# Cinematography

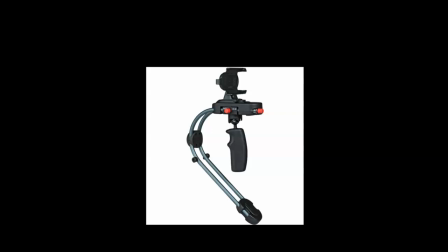(32:49)
You'll see some really interesting uses of how complicated these shots can become as they're handed off from a drone, for example, and drone shots have become very important to an operator on the ground in one shot.
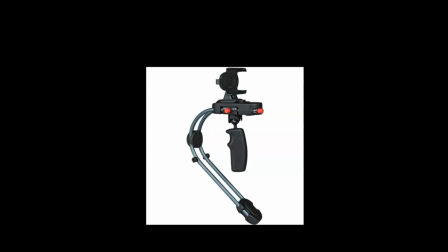(33:07)
Continuous shot. And this is a handheld kind of home use crane, or rather Steadicam device. So going to get just a bit into depth of field, and again you'll see more about camera movement later, but the idea here is that depth of field is how much of the image is in focus. And so that's dependent upon the lens type that's being used.
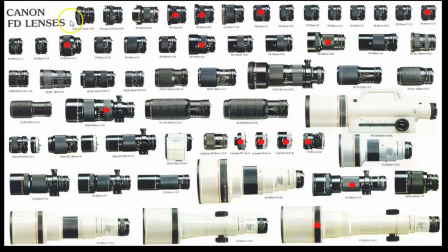(33:35)
And so the rule of thumb is that the shorter the lens, upper left, the more depth of field you'll have. You'll also have more distortion, as you saw in one of the videos that was on Edpuzzle.
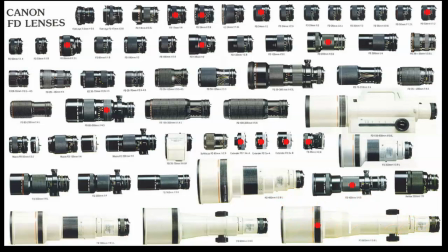(33:50)
And the longer the lens, the more compressed the image will look. And the more light you'll need, and the harder it is to get depth of field because the light has to go through that large barrel.
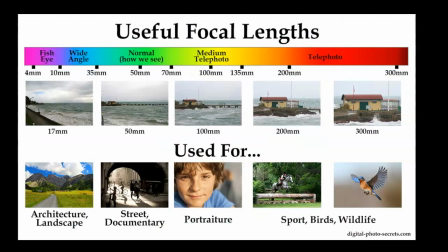(34:07)
So I will leave this up for you to see how the different lenses, this is a short lens moving to a wide lens, works like a telescope really to bring you in or out of a scene.
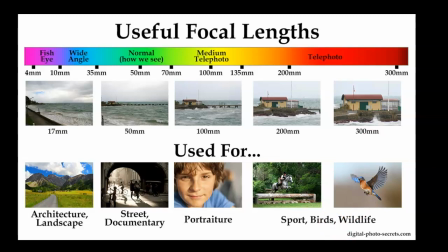(34:24)
When you zoom it, if you have a zoom lens on your camera, like many of us have zoom lenses,
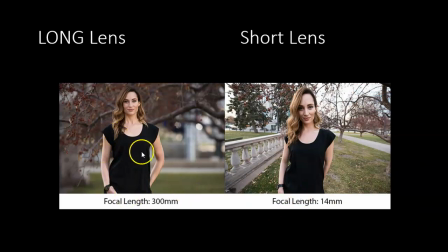(34:29)
but you can see why in here they're basically keeping the character the same size in the frame, but they're using different lenses. And so a long lens, because it tends to flatten features, tends to be more appreciated by actors because it's more flattering.
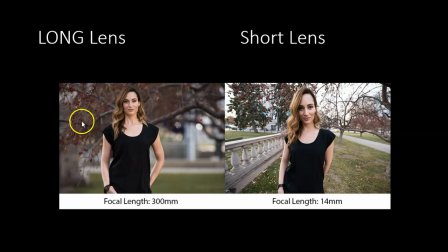(34:48)
But you can also see how the depth of field is really shallow. Everything is pretty much out of focus except for the subject. Whereas with a short lens, the character's features are distorted heavily, but you've got this great depth of field.
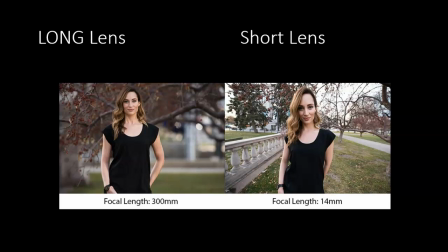(35:07)
Everything pretty much is in focus, and it exaggerates that depth. Here, it exaggerates, on the left, exaggerates the shallowness of the shot.
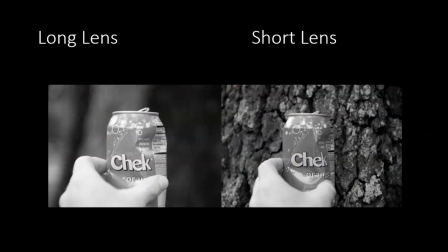(35:18)
And again, long lens left, so you're way far back from this check orange can, and very limited depth of field.
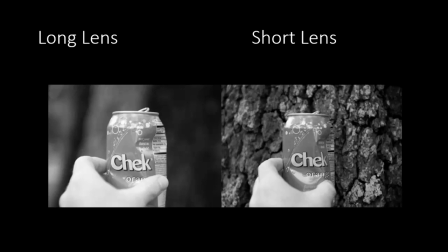(35:30)
And with the short lens, you're right on top of it, and you've got a wider depth of field, so the can remains the same. But even here, you can notice that the dents seem more exaggerated on the can on the right than they do on the left.
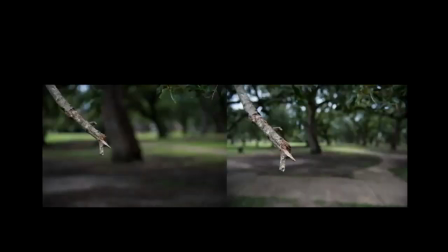(35:47)
So, again, long lens left, short lens right,
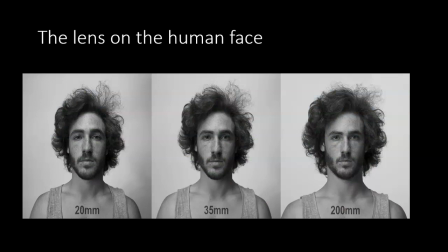(35:53)
and again, the impact of the lens on the human face. And so usually, directors like to keep the lens at about somewhere between 35 and 200, usually about 100,
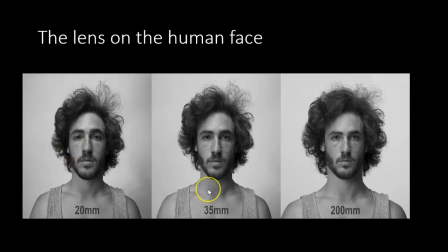(36:07)
135, somewhere in there, but less flattering, not quite so flattering, and more flattering. So you can see, again, the impact of the lens on what you see that has nothing to do with mise-en-scène.
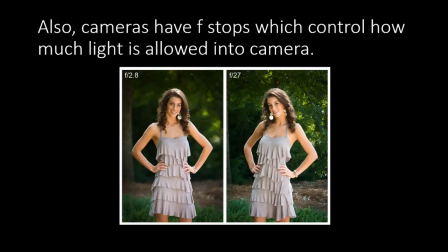(36:23)
So I'm going to end it at this point and encourage you to take a look at the videos on camera movement in our last section of Edpuzzles as we move through mise-en-scène and cinematography. And I hope you're all well. Have a great rest of your day. I will see you later. Take care.